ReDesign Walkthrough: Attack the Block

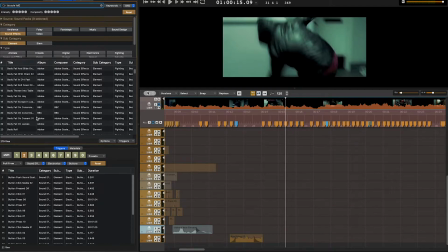1566s
So again, I'm looking for crashing sounds. I want something to fit him falling with the bike onto the grounds.
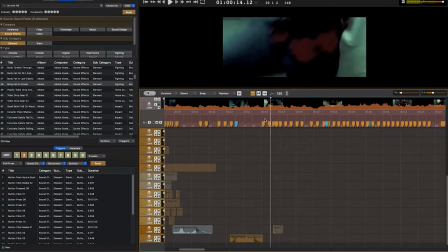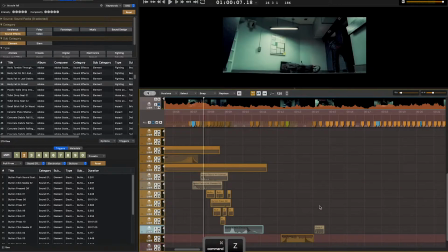1583s
That first sound I was using for like the body fall of him falling with the bike kind of sounds like feet shuffling.
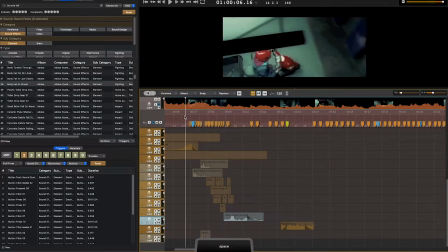1589s
So I moved that region back to the elevator spot here to give his feet more of a shuffle.
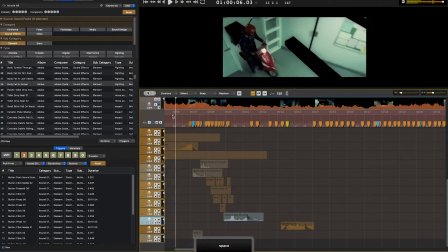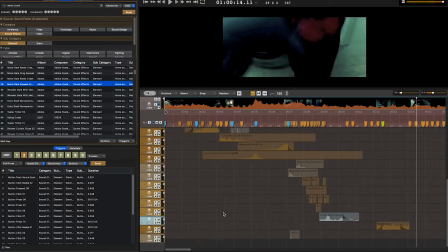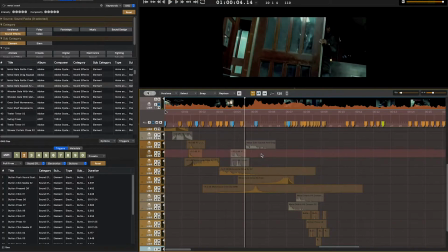1607s
As I was looking for a metal crash sound, I found another sound that seems like it would be a door opening. It's a much heavier door creak than the one I was using earlier. So I'm going to layer that in.
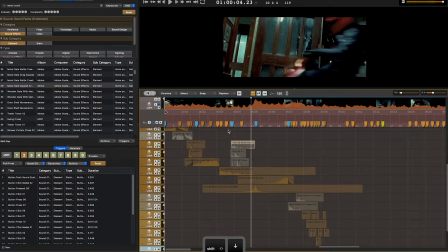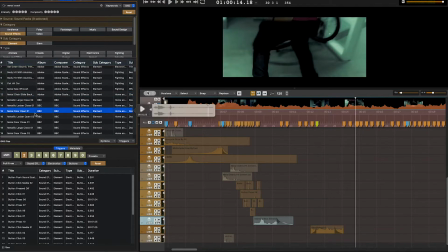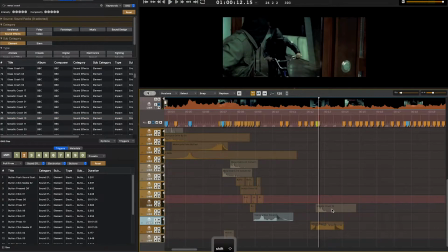1639s
Now that one sounds light. It has some clanginess to it from like a chain rattling, which would happen on a bike. It also has just enough weight to add some intensity to the scene.
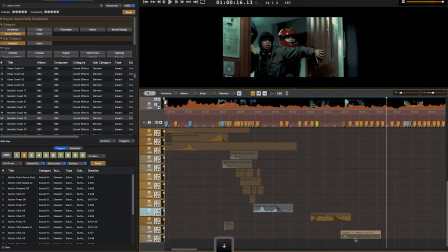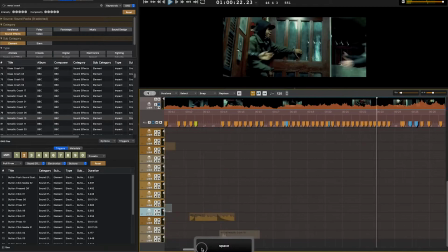1663s
So for now, I think the bike and the bike crash is good. I'm going to move on. The next thing I notice is the monster.
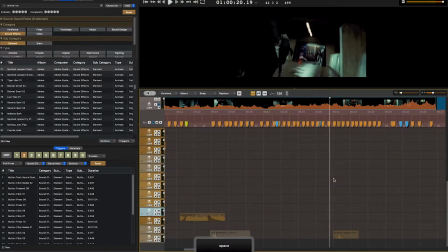1673s
I want to sound for right when the monster comes around the corner.
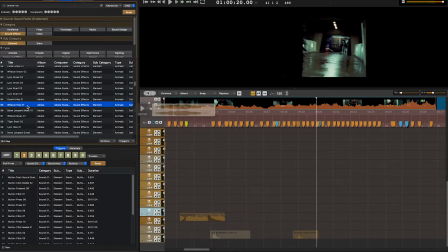Ooh, that's a good monster sound. Especially for when the monster's running. It sounds like a heavy pants.
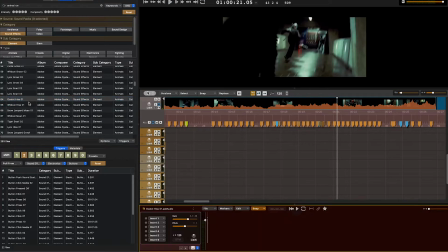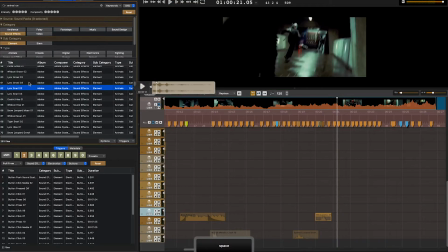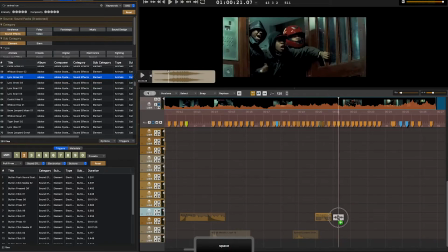1720s
I like the gutturalness of this.
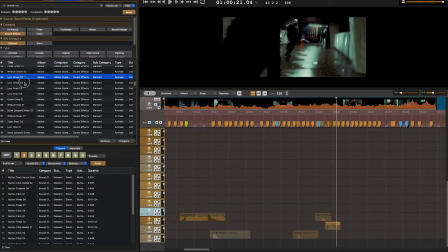Trying to layer it, see if it'll give more of a unique monster sound, but at the same time, it's not really coming together.
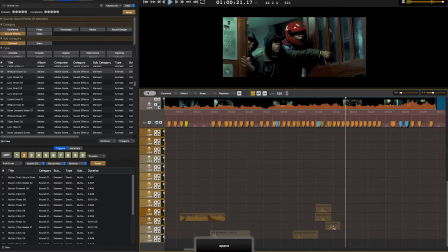1747s
I'm not sure I need to layer it. Trying out some different combinations of the sounds here. That animal sound sounds more like a lunge, so I moved it later.
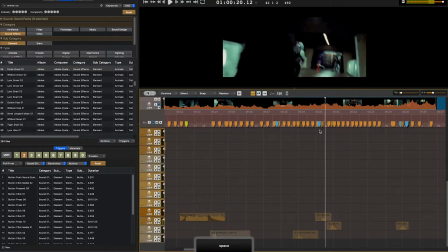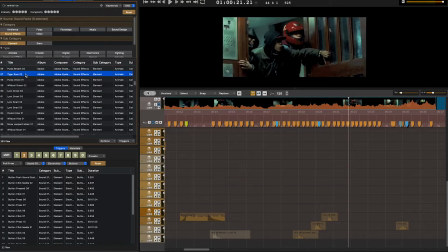1782s
Alright, and by moving those two sounds around, it kind of sounds more like the monster's breathing as he's running along. Alright, and then I finally found a sound there that's more along the same tone and pitch as the other monster sounds, which allows me to create one consistent sound.